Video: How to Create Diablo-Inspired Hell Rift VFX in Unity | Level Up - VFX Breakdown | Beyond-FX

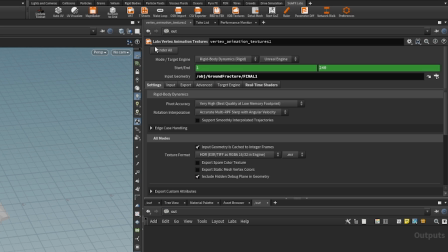4:04 After you're done with your setup, you set the exporter up and press Render All which gonna output you, a triangulated mesh,
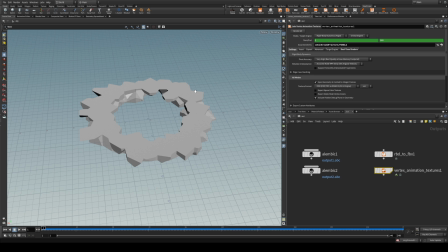4:11 a few textures and a shader which if you plug in into your engine, hopefully it's just going to magically work.
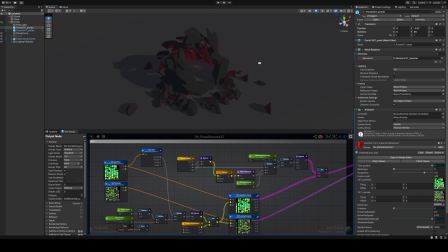4:18 So in my case, bringing the effect from Houdini to Unity wasn't so straightforward. I'm using the built-in render pipeline, the out-of-the-box vertex animation texture tool from Houdini didn't really want it to cooperate with me, so what I did instead is exported it as Alembic,
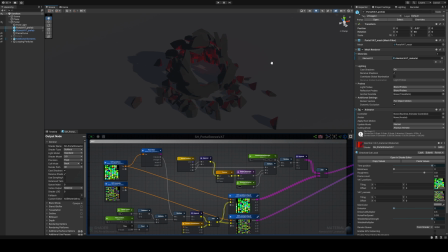4:34 and I found this very cool tool in GitHub which turns Alembic files into vertex animation textures, you can find this tool in the description down below.
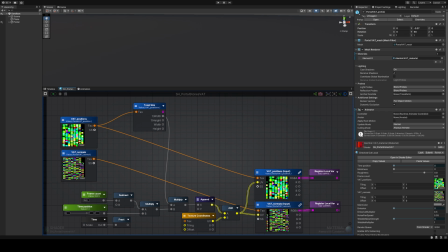4:44 So assuming you know how vertex animation textures work,
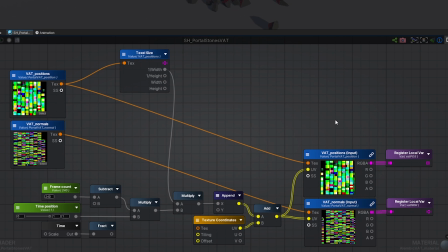4:47 I'm not going to go into details on how this part of the shader was set up, basically sampling the outputs of that tool.
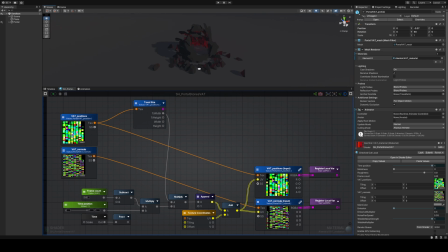4:54 And we're just going to use that to animate our mesh here.
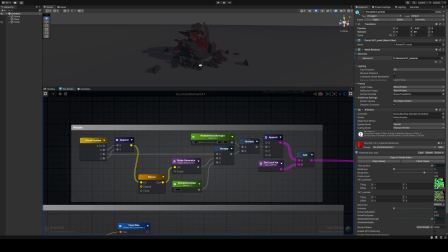4:59 So what I want to touch on is instead this part where I added some additional noise on top of our vertex animation. This is for making it less static whenever the animation is completed. It gives it a little bit more wobbliness, more interesting motion.
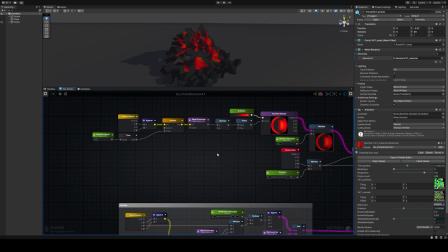5:16 So it's not just standing there doing nothing. The other part I wanted to touch on a bit is how I color it.
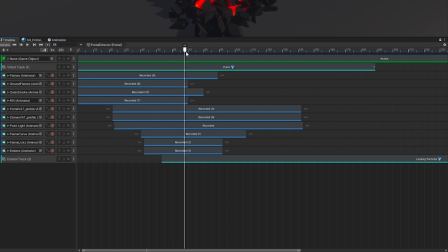5:24 More specifically, how do I color the cracks? As you can see here,
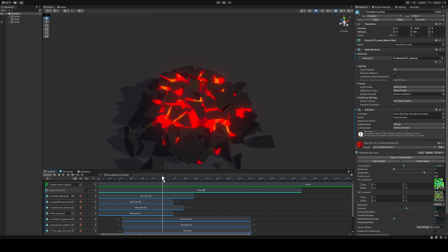5:28 the cracks are glowy and emissive and looking almost like molten a bit. whenever the animation starts and they kind of cool off whenever the animation ends.
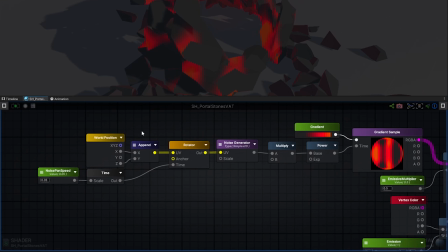5:39 So the way I achieve this is just some word position based noise
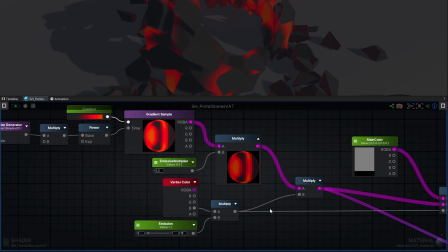5:45 that I use to sample a gradient and previously in Houdini I colored my inner
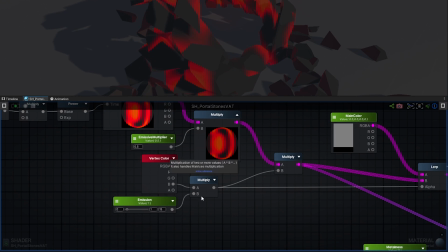5:51 pieces of the fractured mesh tube blue so I baked that into
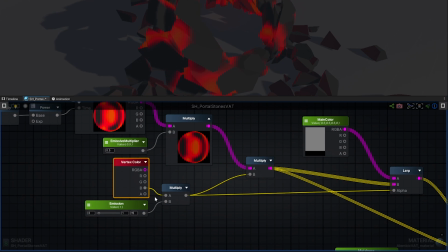5:57 my vertex colors so here I'm getting the blue parts of my vertex colors and
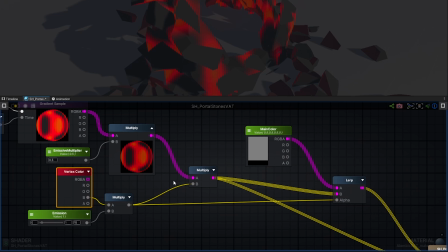6:03 I'm only multiplying my gradient with the blue inner pieces and I'm
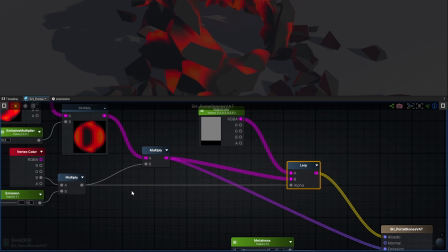6:10 lurping based on this information between this stony
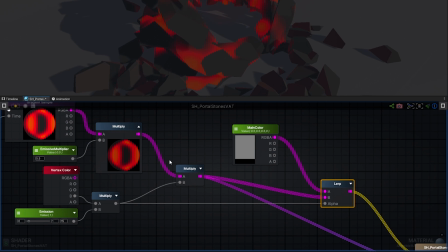6:17 gray color and the multiplied version which is a bit more molten and lava-like.
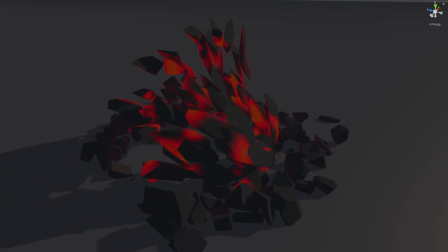6:25 Now we have our vertex animation working and I'm really happy how it turned out, but it's not really a hell rift yet,
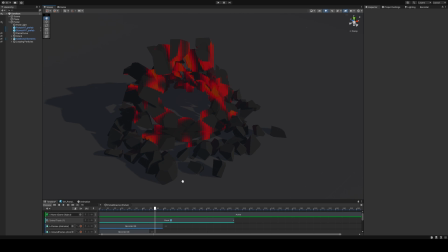6:32 it's currently more like just a bunch of rocks, so let's see how we can achieve more of the hell rift look.
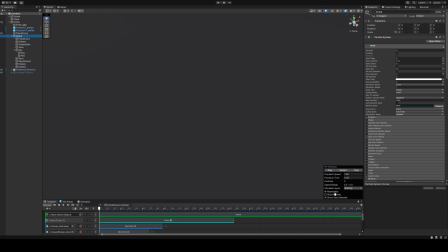6:38 I'm gonna unhide my anticipation VFX, and I'm just gonna play it by itself. This effect consists of a few different particle system emitters played together, one of them is this ground crack that I handpainted,
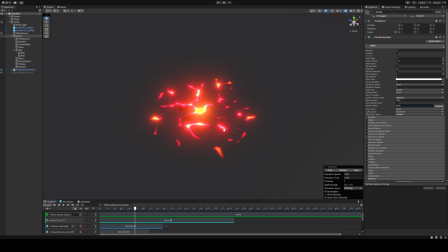6:52 I animate the fading in, and I also animate the emissive values so it reaches its highest point whenever the
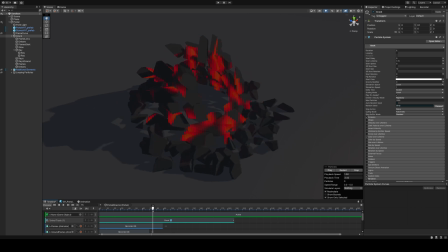6:59 vertex animation breaks through the floor so it plays together very nicely i
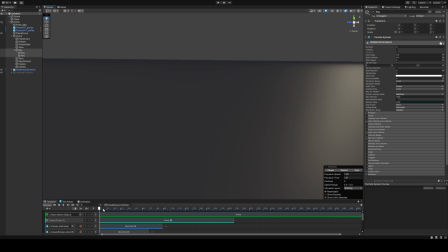7:05 also have some of these directional rays that i kind of angled in a way where the portal is going to open up as you can see and the rest of it
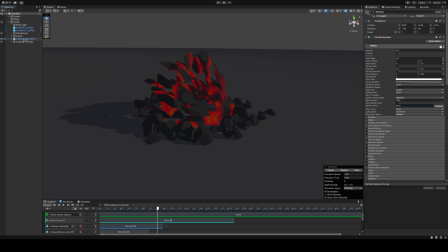7:13 is just embers and other flame shapes that i created these are very simple particles basically just a few noises and I'm controlling the color over lifetime and scaling them over lifetime. Just your bread and butter little particles, nothing too crazy.
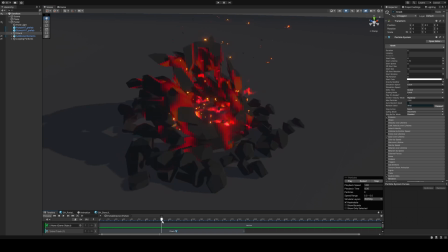7:32 Okay, so now we have our anticipation effect playing together very nicely with the vertex animation.
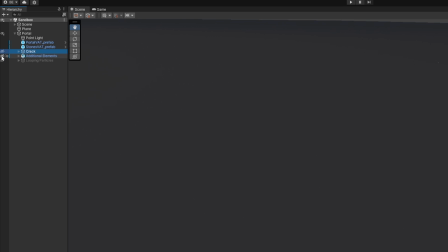7:38 I'm going to turn it off for a bit so we can focus on some of these additional elements I added. I'm going to turn them on one by one.
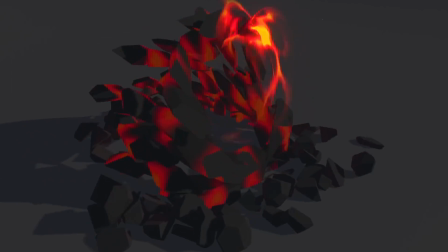7:44 So first is this flame curve. This is just a curve mesh I made in blender and And then I'm scrolling a mask and a noise on top of it.
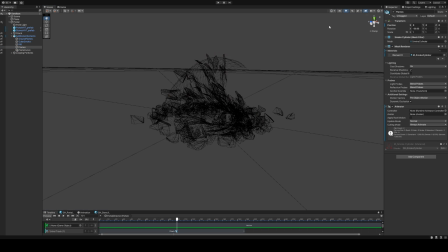7:53 The next one is this flame shape, which is basically a tube that I deformed in a way where it's bending.
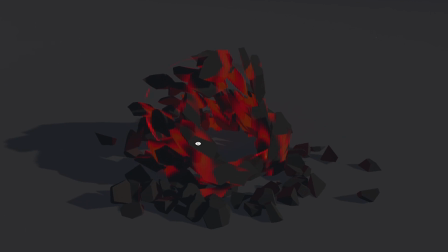8:02 And I have some vertex offset applied to it and a flaming texture that's scrolling through it.
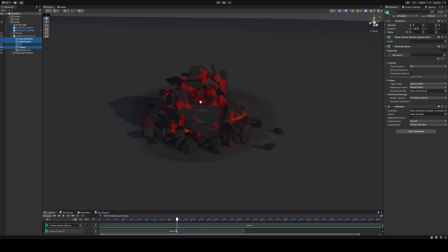8:08 It's fairly simple. I have two of these shapes on the ground, which are really similar to the one that I just showed.